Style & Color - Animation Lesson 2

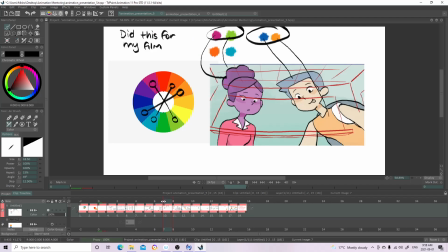[8:13]
And here I just showed an example. I did this for my film. And here's just a scene from my film that's not really finished yet, but I used like purple and green,
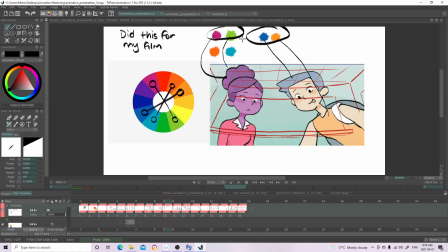[8:26]
and here I used orange and blue, and I just used the combination, and it makes the scene look really nice.
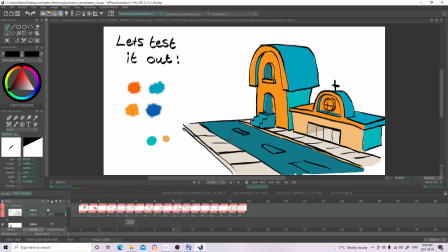[8:34]
So here I tested it out, and I even used, you know,
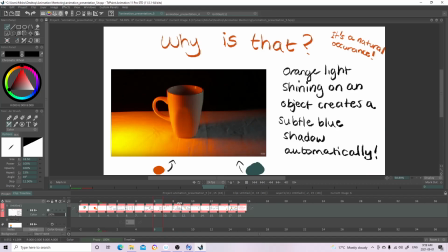[8:41]
what I taught here, which is basically the orange is the light and the blue is the shadow.
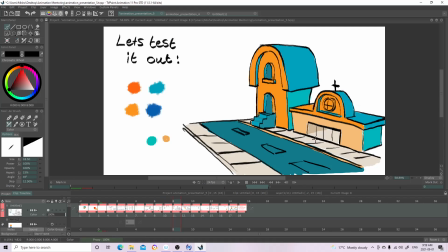[8:47]
And you can use this for a scene if you want. You can make like the orangey looking color the light, and the bluish looking color the shadow, and it will look good.
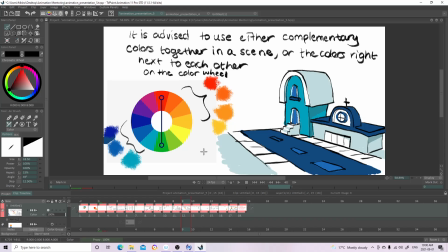[9:02]
And it is advised to either use complementary colors, so colors opposite of the color wheel, or even colors next to each other. So it's okay to use like colors like the same color but different shades.
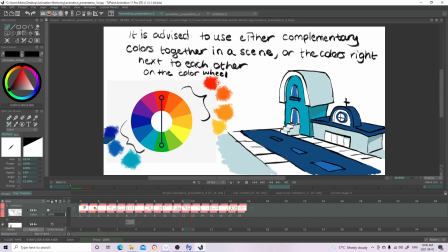[9:20]
So here I just showed an example of just basically the same color but of different lightness and darkness. Like you can use this too if you want to make your scene look good.
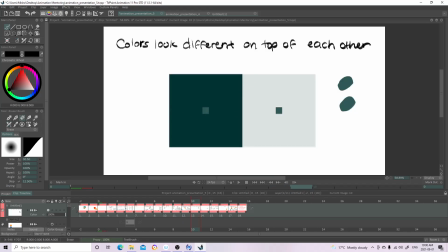[9:32]
Something to know is that colors, they look different on top of other colors. Believe it or not, these 2 squares in the middle are the same color, but on top of, you know, the background, they look very different.
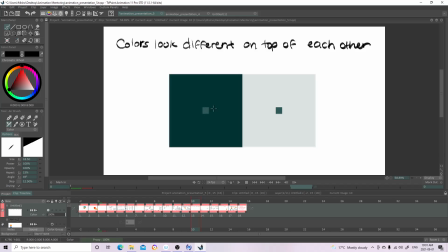[9:51]
Like this greenish color here it looks lighter here, and here it looks darker. But if I take them out and I show you what color they really are,
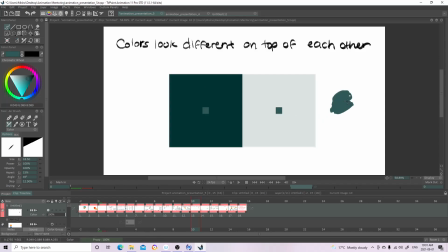[10:06]
it's actually the exact same color. So keep this in mind when you're doing a scene. You color the background dark, for example, and all of a sudden your colors look different. That's very normal.
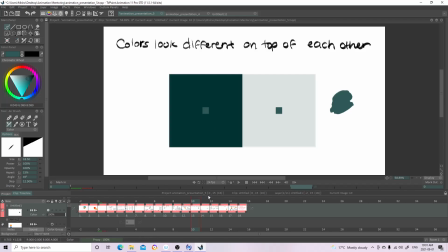[10:22]
Yeah, just keep that in mind, because it's super normal, and like don't worry about it.
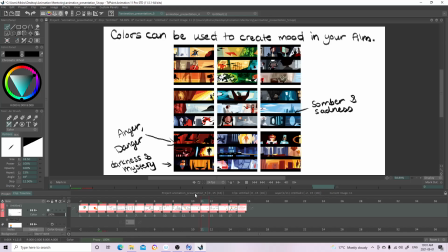[10:31]
So here, colors can be used to create mood in your film. So a mood board is basically a collection of images of how you want your film to look and feel. So this is just from Pixar, it's from The Incredibles.
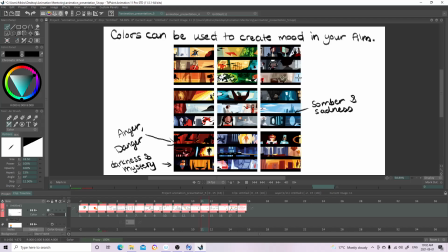[10:48]
And here, this is their mood board, and they planned out their scenes with colors. So if they wanted their scene to seem like sad or something, they would use like bluish colors or more monotone, bleak colors, you know, like grayish tones.
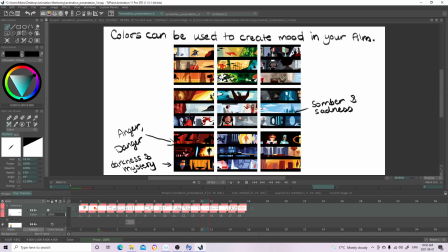[11:08]
Like even here, you know, like grayish, or trying to think of the word, like not as opaque, you know. And here, if they wanted the scene to be
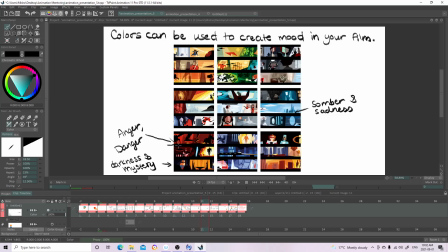[11:25]
seem very dangerous, or like there was anger involved, they would make it very red. They would use very, very bold colors. And if they wanted a scene to seem mysterious, they would use a lot of silhouettes,
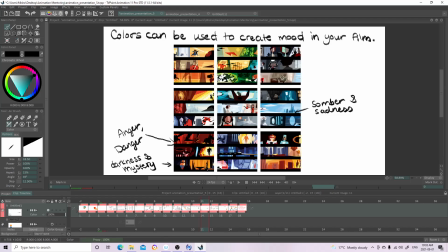[11:39]
and they would use like the contrast between dark and light, and like they would use like bold colors. So even here, as you can see, like even here, it's a bit mysterious, and it's just bold colors and like a lot of like shade and shadow.
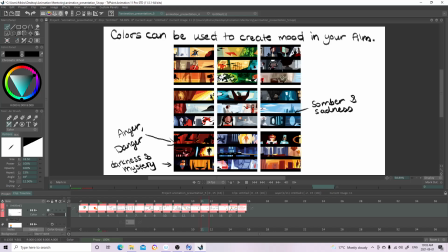[11:59]
Like, and even here, you know. So yeah.
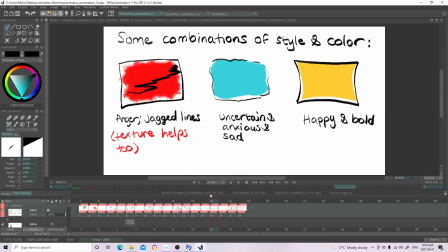[12:06]
And here, when you combine the two, when you combine colors and different line expressions, it has like an effect on the art in general.